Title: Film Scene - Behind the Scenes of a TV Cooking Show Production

Hello and welcome to the next wave of digital video. I'm Tony Reale and today I want to give you guys a behind-the-scenes tour of the cooking show that we produce.
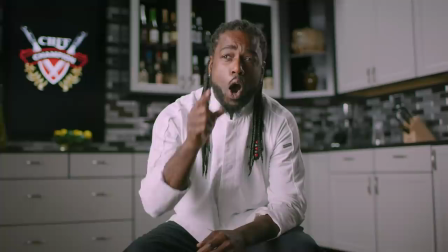(0:19)
It's called Cook Like a Champion.
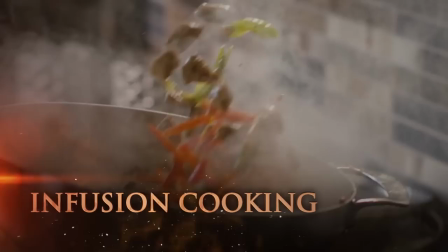(0:20)
It's actually on several stations around the country and even across the world and we do it right out of here, our back studio at Creative Edge Productions. So last week I showed you guys a little tour of the arcade that we opened recently and then I kind of showed you
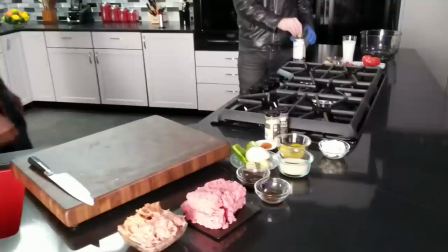(0:35)
pointing to the back room and said back there is where some additional magic happens. That's where we shoot this cooking show.
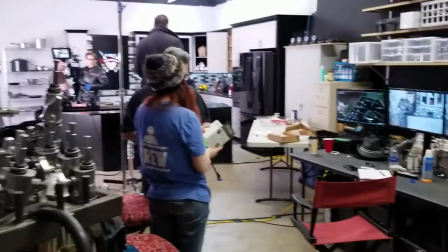(0:41)
So this is a garage. You guys will see as I give you the tour, you'll notice that this is a garage area of this facility that we rent,
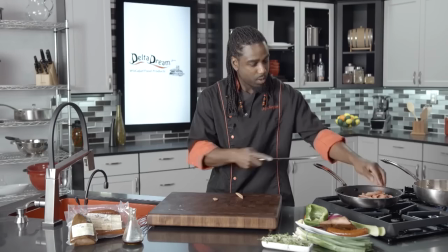(0:51)
and we converted it into this studio kitchen. And the lighting setup and everything is relatively simple, all things considered, for what we're doing. You guys may have seen cooking shows where they have very elaborate studio lighting, and it's done in a TV studio. We're doing something a bit more simple, but at the end of the day we're getting a great result and I want to show you guys how we do that. So here's our studio kitchen. There's a couple cool things about this kitchen. First of all this island is mobile.
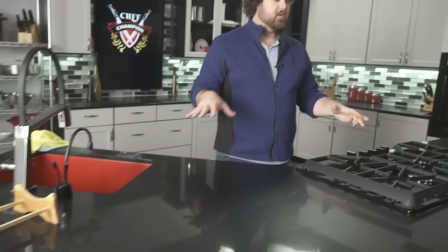(1:19)
We can actually push and move it around. A couple reasons for that. First of all sometimes I'll move this depending on where Ace our chef is going to be cooking.
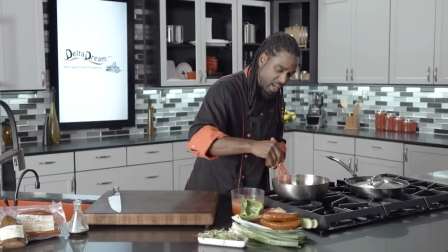(1:29)
Sometimes he's pretty heavy working on the cooktop over here so we might centralize that for the
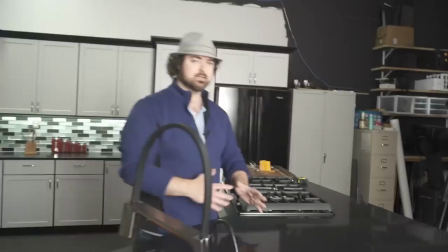(1:34)
episode and sometimes he's not cooking anything and he's going to be just doing chopping of ingredients and stuff like that.
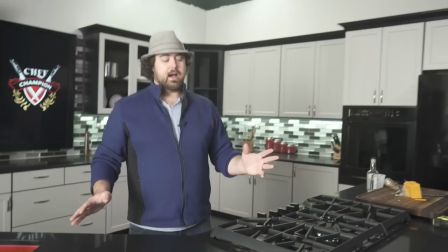(1:40)
So a lot of times I'll move the island back over the other direction.
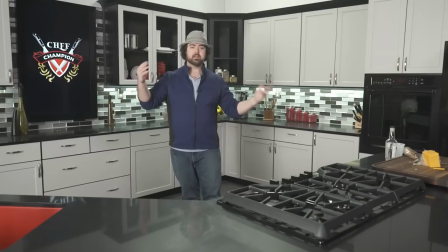(1:44)
The other reason that we have it on wheels is because this is a multi-purpose studio.
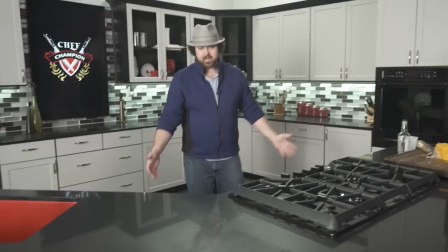(1:50)
And when we're not shooting, this island takes up a lot of space. So we actually just roll it way back over here.
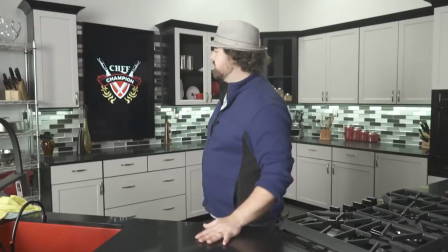(1:56)
And that gives us a lot more space for storage. So it's a little movie magic that we do on there.
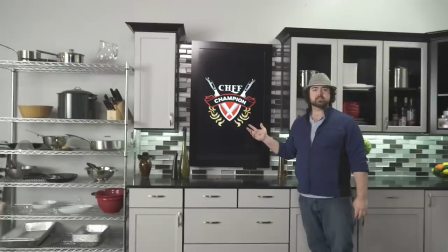(2:02)
Back here, this is a TV screen that we can put different logos on. we can use for motion backgrounds so
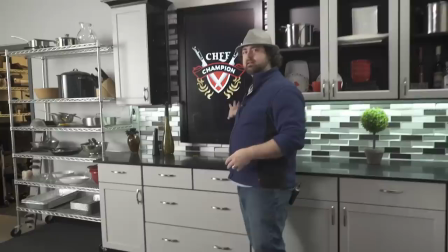(2:10)
we've used this kind of as a fake window there's a lot of things we can do with that it's just a fun little accent to have in the space underneath of course we
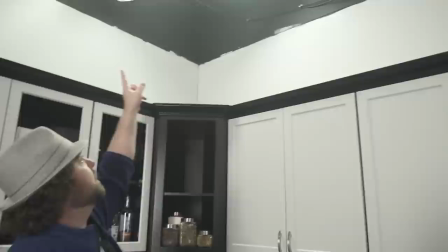(2:19)
have under cabinet lighting you know nice studio cabinets and then up here we have some fluorescent lights that we use as a backlight nice soft
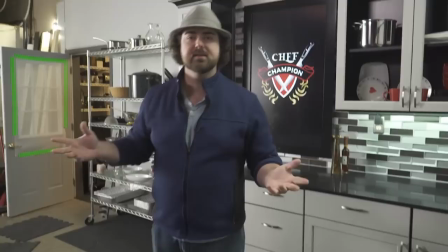(2:27)
even backlight that just wraps around the talent those are permanently mounted up there that's the one light that never leaves this setup
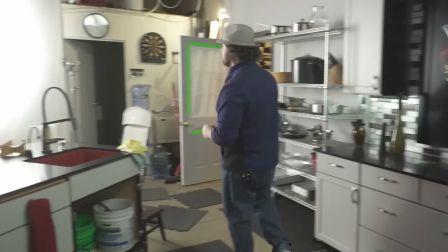(2:36)
of the other lighting we take with us because obviously we do a lot of on-location productions. So here, this is one of my favorite light modifiers that I have.
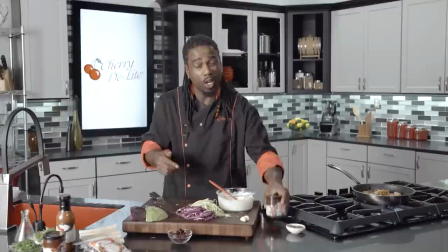(2:44)
This is my 8x Scrim Jim, Westcott Scrim Jim, and we've got our grid cloth over the top of it,
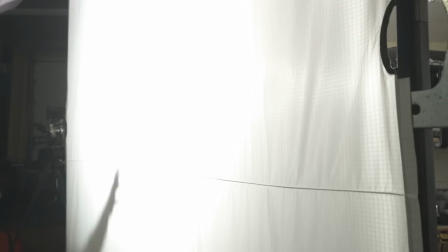(2:51)
and that's giving us this beautiful directional soft light.
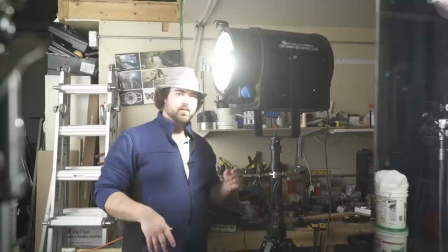(2:55)
Now behind the silk is our Intellitech F800 bicolor LED light. This, you might hear the fan going when you're up close to it.
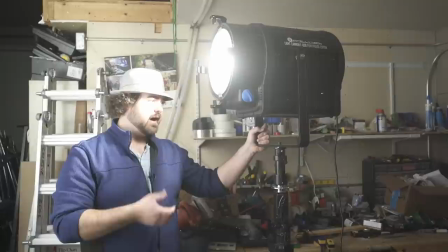(3:03)
This is a behemoth of a light this thing is huge but it's an 800 watt LED light it's most powerful LED light that I
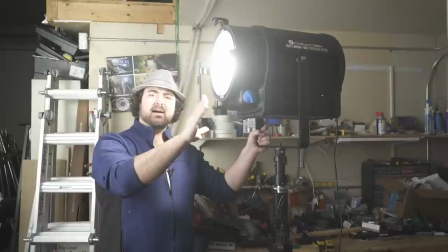(3:11)
own it's bi-color so I can switch between daylight and tungsten but this is equivalent to about a 5,000 watt tungsten head it pumps out a ton of
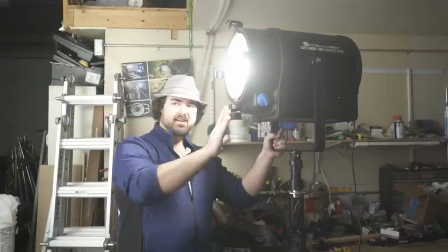(3:20)
power but I can still plug it into a regular household circuit and be able to light a lot with it just this one light is
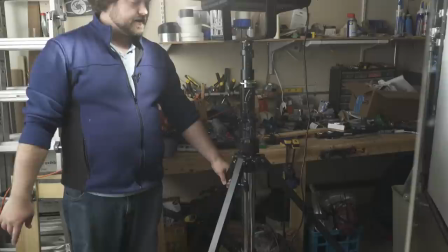(3:28)
keying our entire kitchen set which is pretty awesome on top it's on Matthews mini riser so this is a roller stand it has this crank that I can
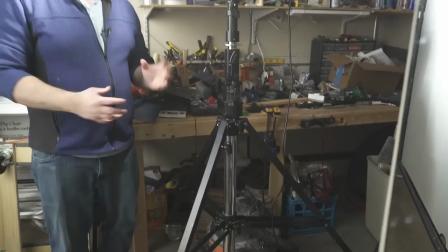(3:35)
raise and lower it so one person can manage this big old light without this crank you'd have to hoist and lock off
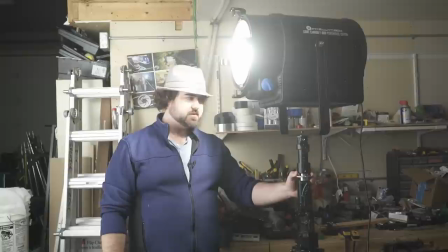(3:43)
and hoist and it's it's dangerous and it's heavy and it's exhausting this is really easy to move around we use it for our studio setup and a lot of times we'll
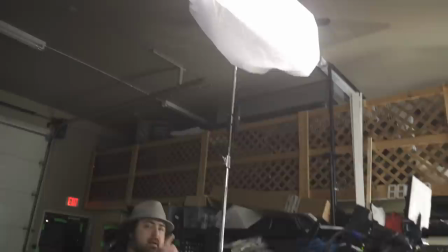(3:50)
also use it on location when we just need one big giant light to key a big large area over here we've got our fill light so we had our back light, our key light,
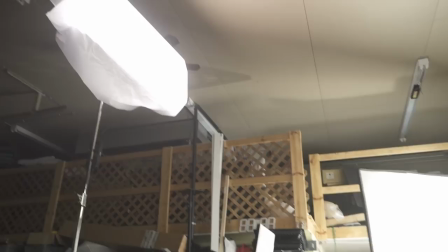(3:58)
and our fill light. We have this on the riser pretty darn high for a couple reasons.
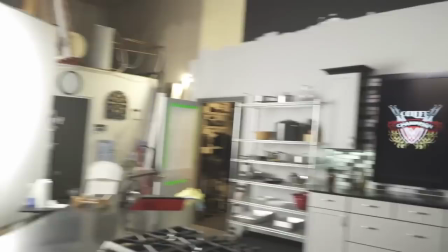(4:03)
First of all, we don't want to cast a shadow with the camera, but also we don't want to get reflection off of that TV in the background.
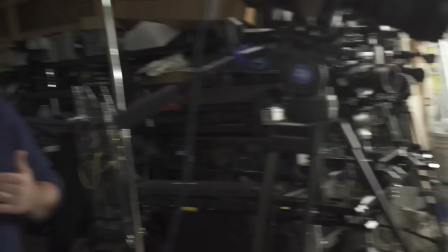(4:09)
So this position of that light gives us just a little bit of fill. We don't go for a high key studio look where everything's very flat lighting.
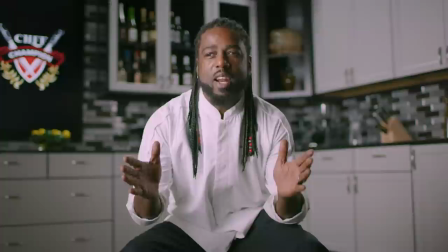(4:17)
We actually embrace the shadow.